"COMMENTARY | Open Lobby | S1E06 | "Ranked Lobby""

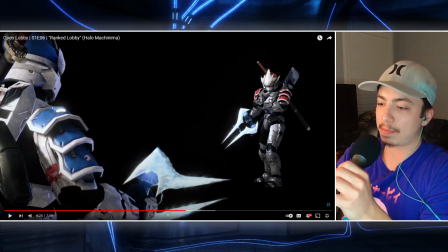[28:23]
And you can even see here, like the fact that they're like the same in balance, like Chopper is literally like the inverted colors of Banshee. He's white and blue, whereas Banshee is, red and black, you know? So it's just, they're a perfect, like, inverted reflection of each other.
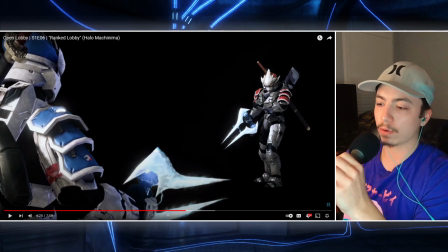[28:42]
And that's meant to be reinforced in this fight that's about to happen.
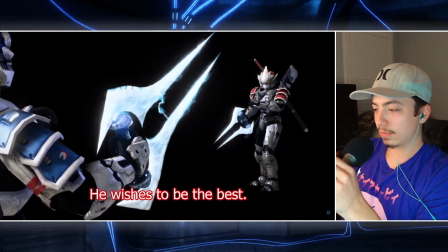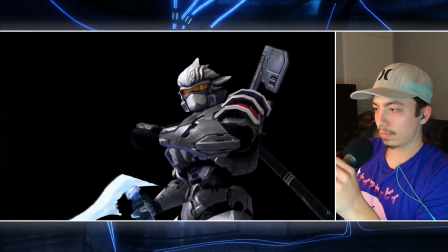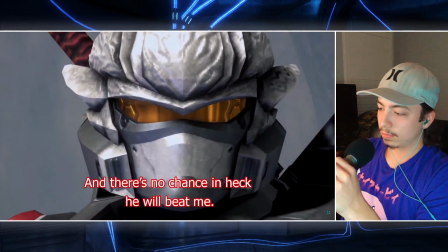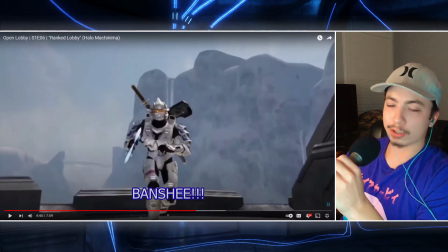[29:01]
And also like the, you know,
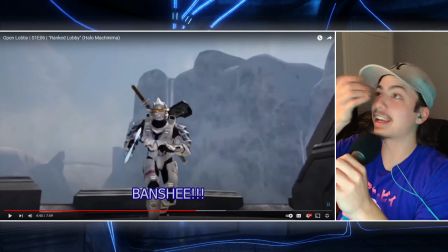[29:04]
but you, while they are, see, so the, again, the ridiculousness is that they are both like kids. They're both like, you know, nine or 8 years old, right?
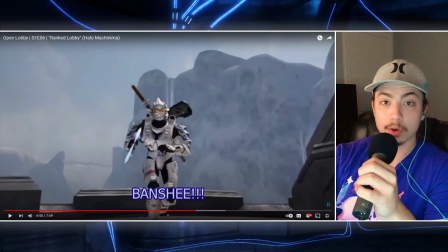[29:15]
And they're also weebs, you know,
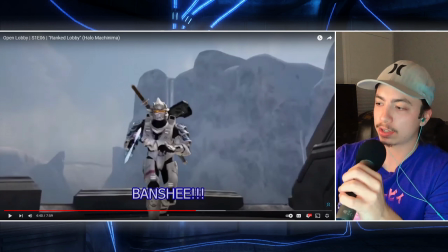[29:19]
they love, you know, Japanese animation so much that like they're bleeding it into their, the way they play this game. So they have like they have the Hayabusa armor and they're using energy swords as if it's like, you know, samurai blades and like samurai armor, you know?
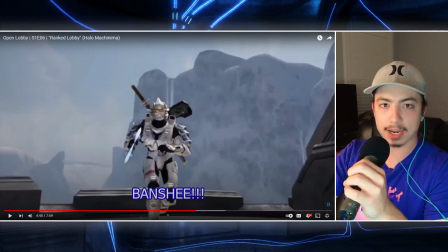[29:35]
And, but even like the voice actors that are doing this, which, you know, they did a tremendous job. I found them on Fiverr. they did a tremendous job with this, but the dialogue is all like what these kids would be saying, like where Banshee is like, and there's no chance in heck that you'll beat me.
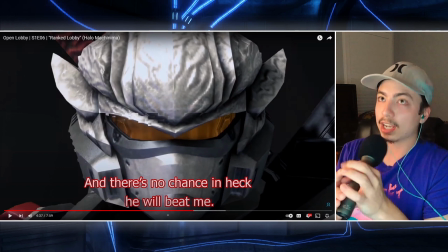[29:55]
No, that's like what a kid would say, because a kid would probably, he would maybe say hell, like there's no chance in hell you'll beat me, but you know, maybe he's like playing in the same room as his like parents, so he wants to, you know, he's probably got told off by his parents a couple of times to say, don't say any bad words, right?
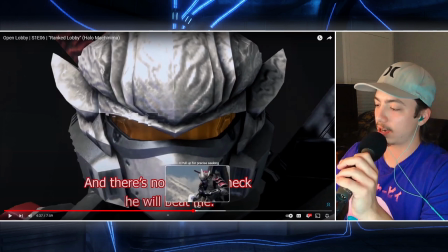[30:13]
So it's just like to enforce the innocence of these characters, right? To even though they're being portrayed by men probably double or triple their age, with these really deep Japanese voices,
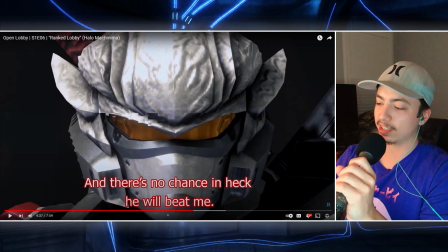[30:29]
really deep and eccentric Japanese voices, they're still children, right? I just think it's so fucking dumb, right? But I think it's so funny that these like kids, like immediately when they get into this like mode, it switches,
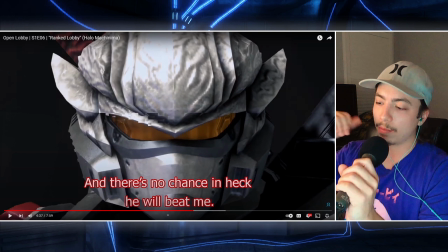[30:44]
and they just right when they get into this fight, they're immediately like portrayed as like Japanese anime protagonists and antagonists. It's just so fucking, I love this episode so much.
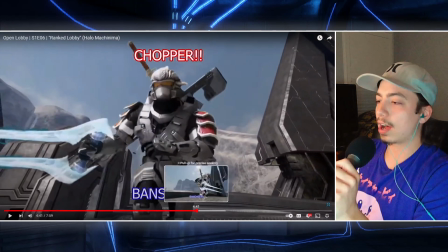[31:03]
So these shots, they're actually not done practically. I used green screen. So the shots of Banshee and Chopper running, those are green screen plates. Those are green screen elements. And then I have a plate in the background of just them running.
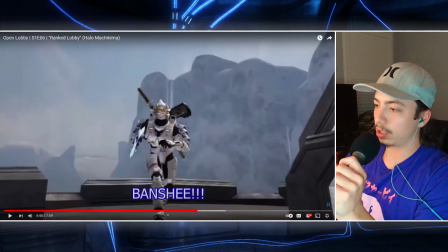[31:18]
And I just have like the camera on like the maximum FOV. So that way it gives it like a sort of speed as they're running up. And the reason why I did that is just because with how stretched out the FOV is, and with how little of the space they would be moving, it would go by too quick. And again, I want to slow down this moment. So, because like in reality, they would step like 4 feet and they would immediately be within range of each other. I just wanted to slow down the moment because that's also what a lot of animes do. You know, they just slow down the one specific moment to heighten a certain action.
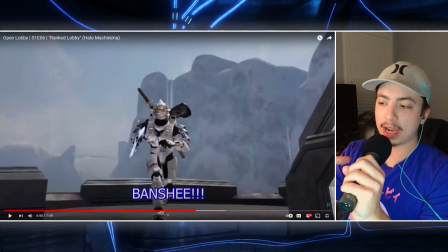[31:59]
And so that's what I was trying to do here. But I think it goes by fast enough that you don't really notice that it's all on a green screen.
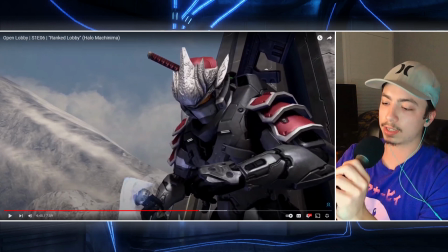[32:10]
And now all this is, the rest of this stuff, like with all the modding and stuff, is all practical done in-game with the actual mods, right?
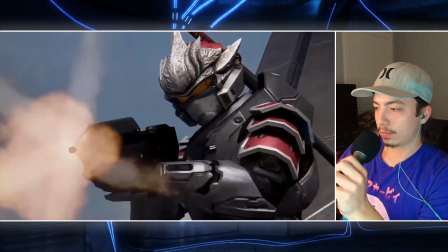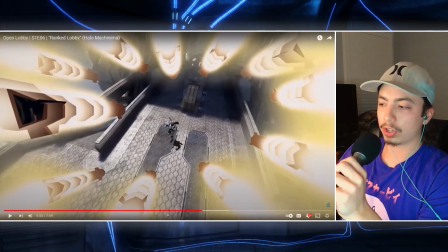[32:24]
So that shot there is the only shot in this scene that isn't practical, I'm pretty sure.
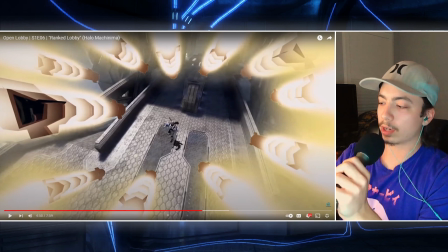[32:28]
So how I got this shot was, again, it's just more green screen stuff, because that's all I was using for like special effects, was just, I used what I could get in terms of mods, and then like if I needed to get like a specific shot, I would just use green screen and do my best with that and try to use my creativity to
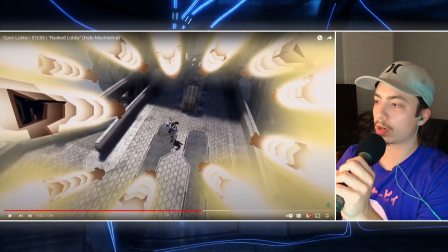[32:47]
make the shot that I wanted in my head come to life, you know. So this one, I just literally shot a rocket against a green screen, and then in theater mode I just like moved my camera around a little bit in like a shaking motion to give to have the rockets move in this shot. And then I just got a bunch of different angles so that like I could have like all these rockets like circling.
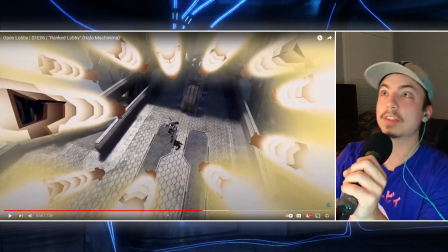[33:09]
It's another like very like stylistic, I don't want to keep saying anime shot, but it's like, it's a very stylistic shot,
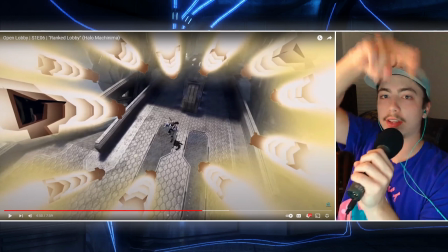[33:16]
you know, with him in the dead center and the rockets are like surrounding him, honing in as they get closer, you know.
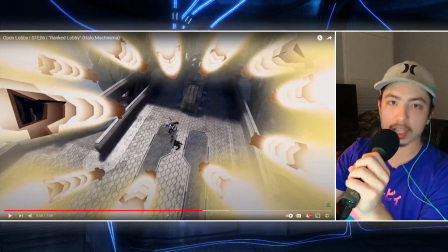[33:22]
It's just something that you would see in a cartoon, you know.
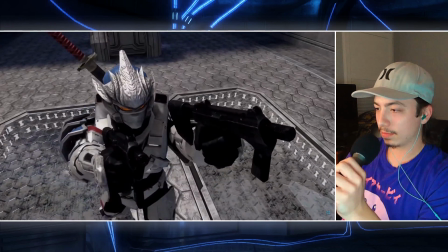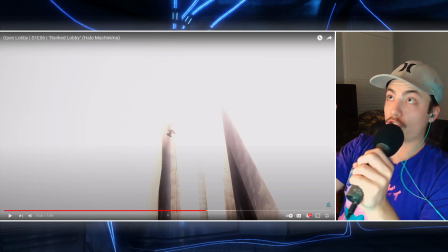[33:31]
Yeah, and that's a nice, like, push in there. And so then, like, you know, he's shooting. It's not apparent because the shots don't really visualize it clearly.
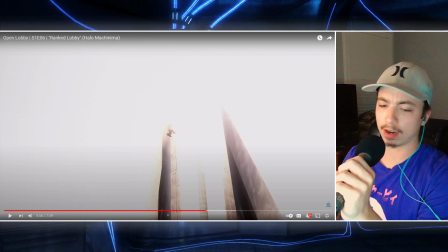[33:39]
But so in the game, I don't even know if this is possible, but I remember seeing this in a Master Chief War thing when I was a kid. I watched the machinima called Master Chief War. And that's where I got this idea from, where, like, you, because in the machinima, he shoots, like, a sniper round through a rocket and he makes the rocket explode.
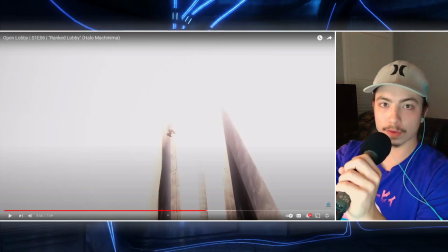[34:01]
So for this scene, he's just shooting all the rockets that are being fired at him with sniper rounds to just nullify them so they don't blow him up. So it's another, you know, it's one of his ways that he was able to cancel out Banshee's attack here.
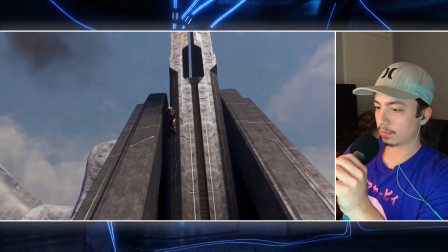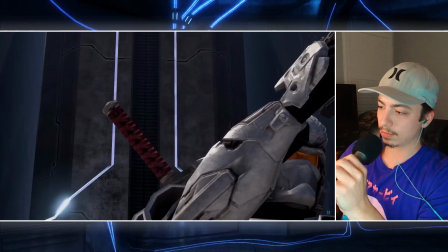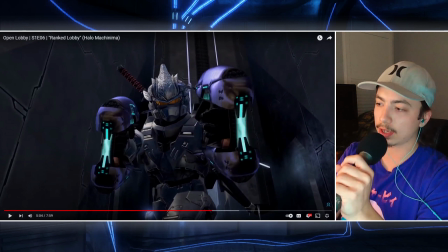[34:25]
And so, yeah, obviously, yeah, so all the mods here, it's like, it's done through Alpha Halo or Halo Alpha or whatever. In the mod tool, you can just set the projectiles of any weapon that you want to, like, the projectiles of any other weapon in-game, and then you would just apply that effect in-game, and you could change the projectile rounds.
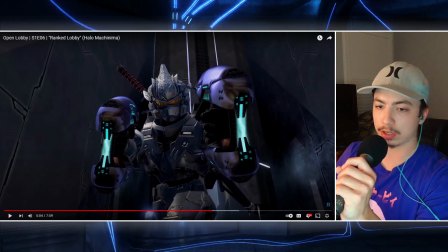[34:43]
So, you know, for these plasma pistols, or plasma rifles, I would just change the projectile to like Banshee bombs or Scarab gun, and then, you know, then it shoots off like the legendary Halo 2 Scarab gun,
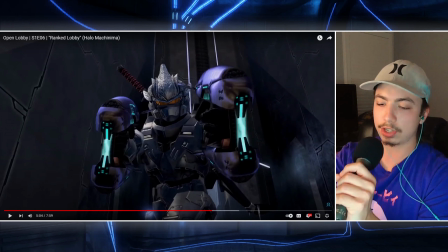[34:59]
right? Same thing for the assault rifle. You know, I just change the projectiles from the assault rifle rounds to rocket launcher, right? I'm not a modder, okay? I'm just the guy that looked up tutorials on how to do this stuff for this episode, okay? So don't take my word as libel or Bible, right?
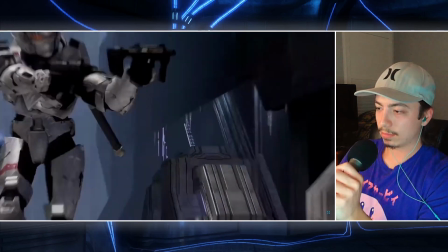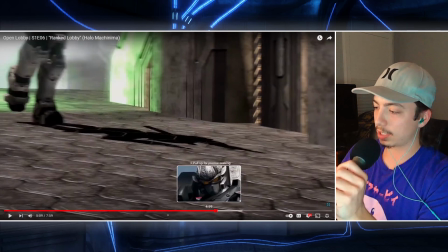[35:19]
This sequence was tricky here. This little, like, series of shots here was tricky to shoot because my character was just... The characters were just moving so fast and all the action was happening so fast. I tried to get as clear of coverage as I possibly could, but it was a struggle.
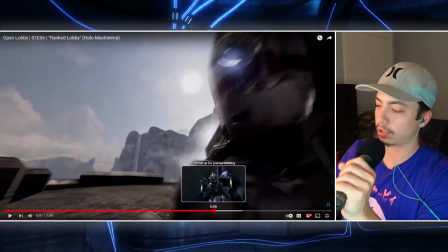[35:34]
You can see because I'm cutting like to multiple angles just to try to get this one sequence in.
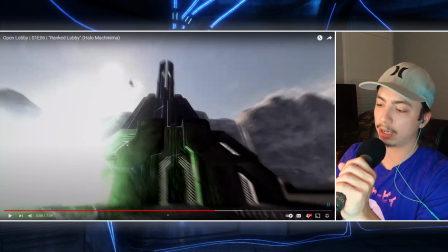[35:39]
But yeah, so Jacob is piloting Chopper and I'm piloting Banshee.
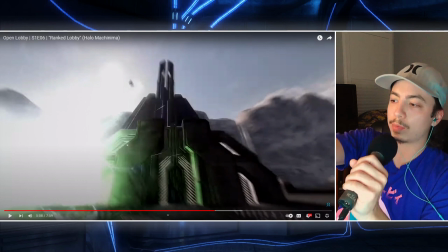[35:43]
And so this shot, Banshee just jumps off of like a stool that's floating in the midair. And then he's flying off in that direction, right? To sort of like swerve around him.
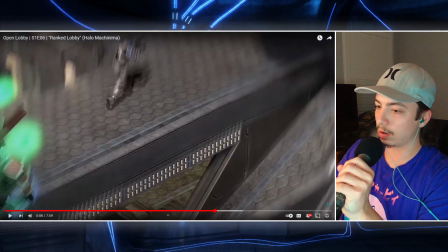[35:53]
And then in this shot here, it's sort of like an over-the-shoulder shot.
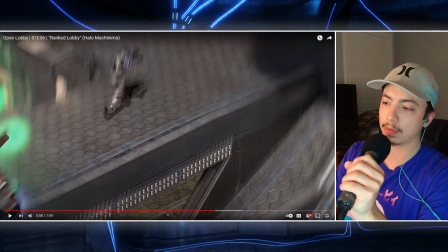[36:00]
Yeah, right there. It goes by really quick again because, like, the action was moving by so quick. I tried to get the best coverage that I could. But there, it goes by so fucking fast. But here, I just actually have Banshee running along, like, a track that I built made out of wooden pallets in the game that I just had floating on.